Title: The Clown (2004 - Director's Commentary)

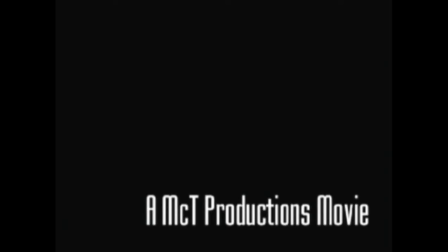0s
Hiya, this is director Thomas McNab. I'm the creator of The Clown, and I'm here to talk about the new movie.
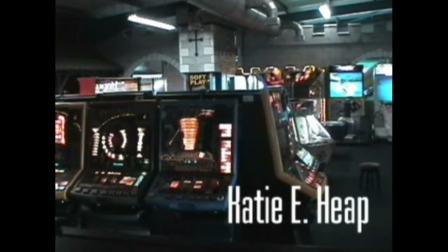11s
Now, these opening titles, accompanied by music from Moby, terrific music.
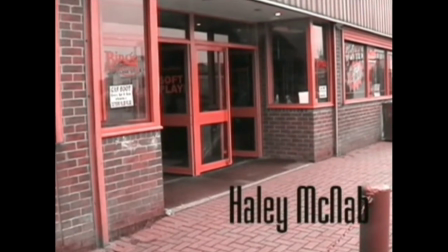20s
I heard it when I was in a car, and I was just thinking, this would be great for my movie.
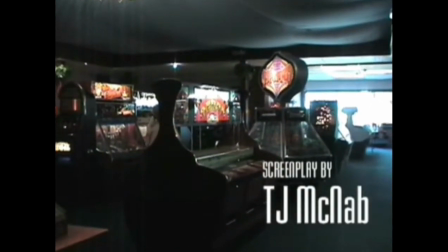28s
This one's called The Sky is Broken.
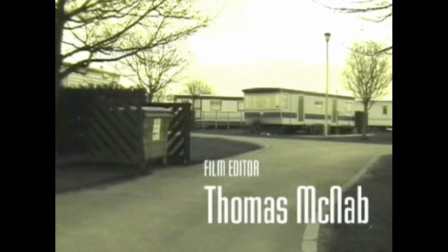32s
These opening titles, I wanted to do an actual opening title scene rather than waste them on footage.
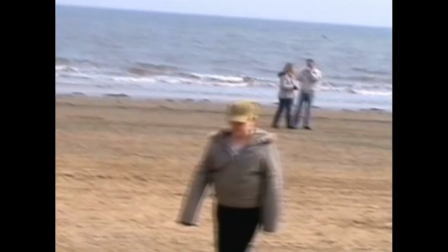38s
So the opening titles are placed over stills of
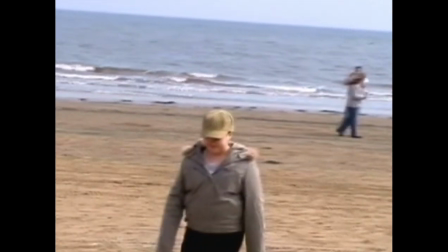45s
each place we visit in the movie in chronological order.
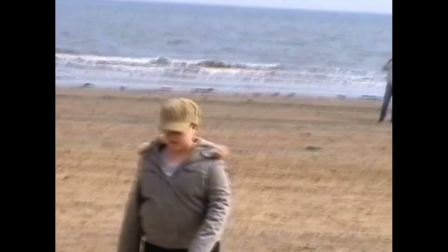49s
So first scene where the clown was on the beach, against the beach, and the first scene is on the beach.
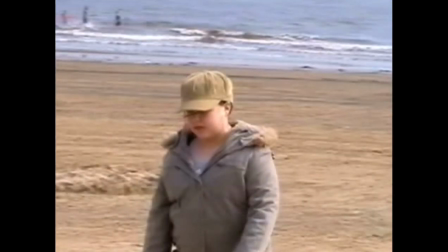58s
And if you make note and watch the movie, you'll see every scene corresponds to each image in the beginning.
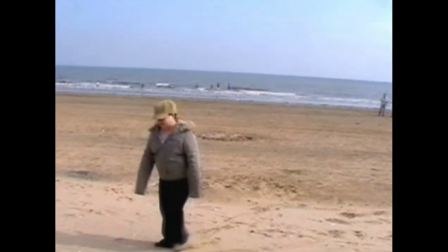67s
I promise not all the things I say will be as boring as that.
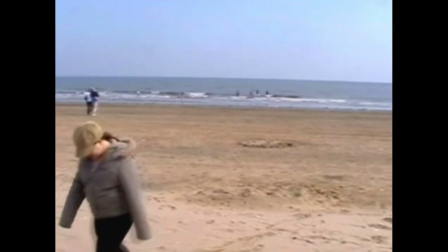75s
What I am here to talk about is I'm here to talk about behind the scenes.
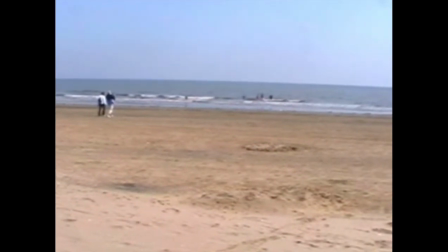80s
This speech scene was filmed by Robert Heap, who played Robert.
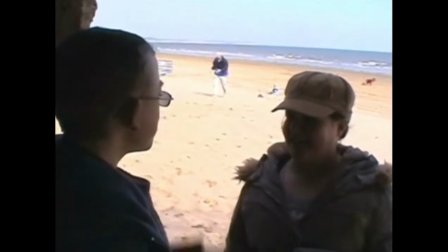87s
And part of the new storyline was to introduce this boy,
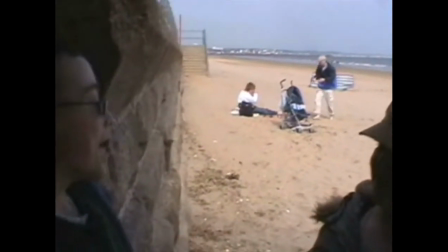93s
who was mentioned in the first film as the boy who showed me the clown.
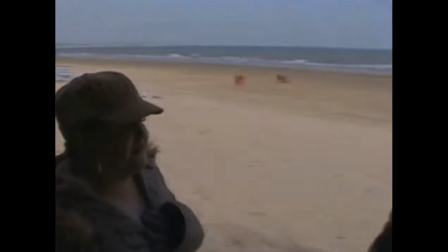98s
And this is the boy, which is me, the cameo by me. I'm not credited, I'm uncredited.
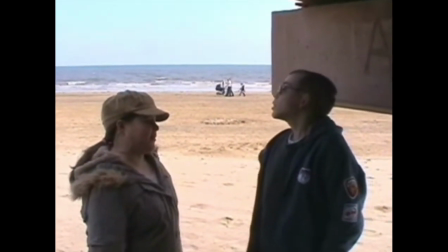110s
Now, I've got reasons for asking her these questions, which are revealed at the end of the movie. Basically, I'll spoil it now.
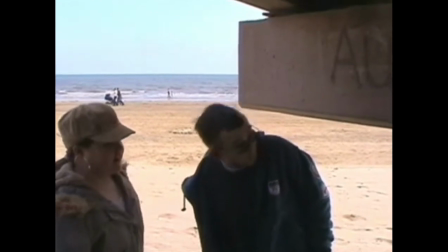117s
I'm a ghost, and I am wandering the beach, hoping that someone will set me free.
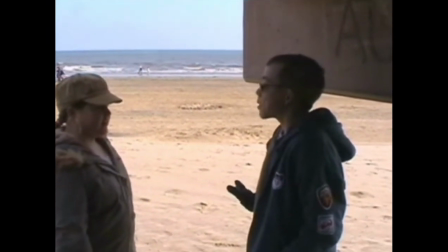126s
Basically solve the riddle of the curse. And Katie is that girl.
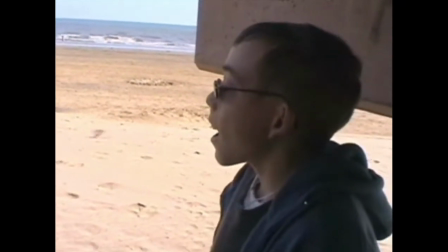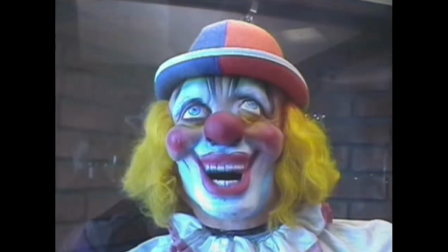140s
Really good how that faded into the clown.
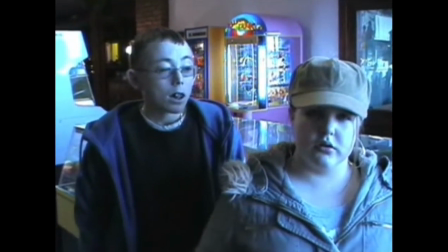145s
These amusements were at South Shore Caravan Park.
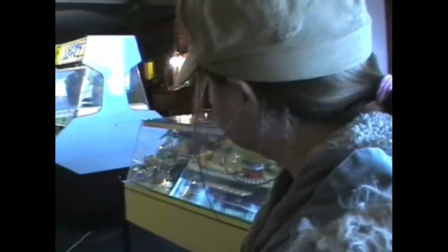155s
I've disappeared. And there's Robert there in the background, by the way. Which wasn't supposed to happen.
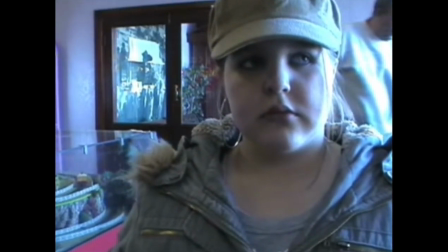162s
That's supposed to recreate the look in the first one. I don't think it did, but it's very good.
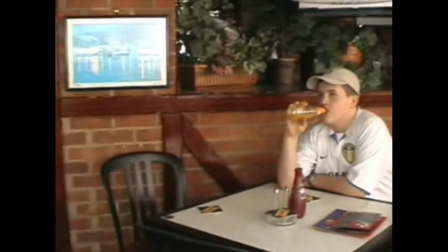172s
You would not believe how many times we filmed this scene.
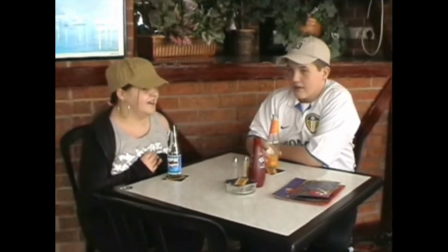177s
We did it originally on two stools, which are just about left of this table.
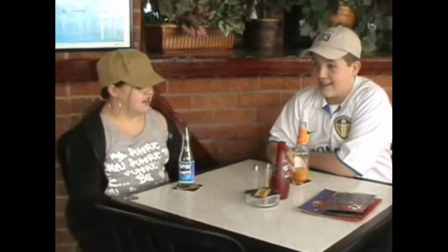188s
This is a recreation of the pub scene, just to tie it with clothes and stuff, rather than use the old.
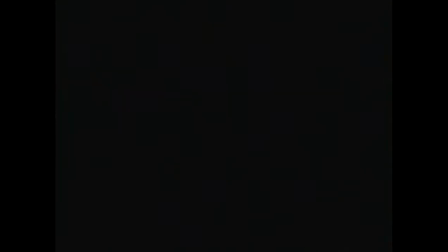199s
That was where the look came in, but it wasn't as good as the last one. So this is later on that night.
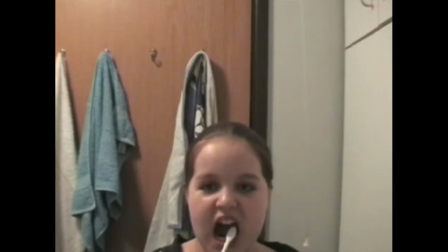208s
A mirror image.
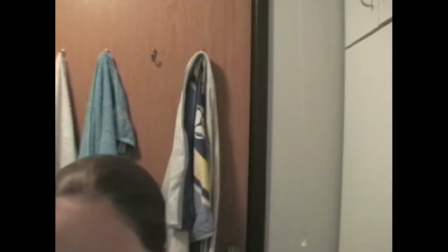211s
So the only time when the character can look at the camera is when it's playing a mirror.
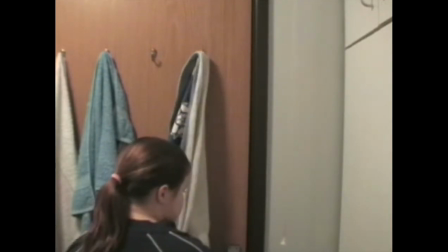218s
Or a point of view shot, obviously.
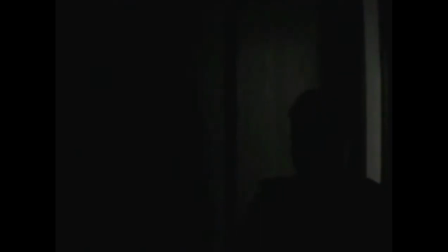225s
Sister Showcase is alone, which is what Kate is a lot throughout the movie.
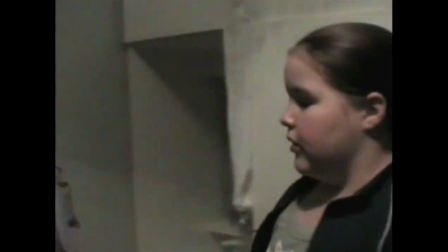233s
She's alone. Even though she has a brother, he gets possessed, and that makes her even more alone.
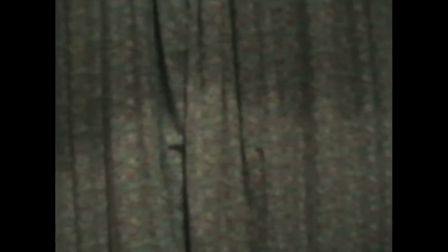240s
And solving how to unpossess a brother is her battling.
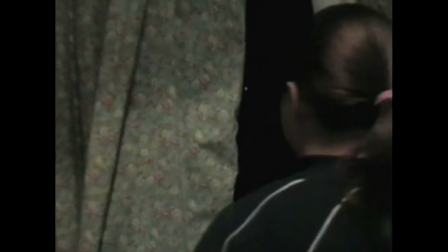245s What the hell are you doing? Not being alone anymore.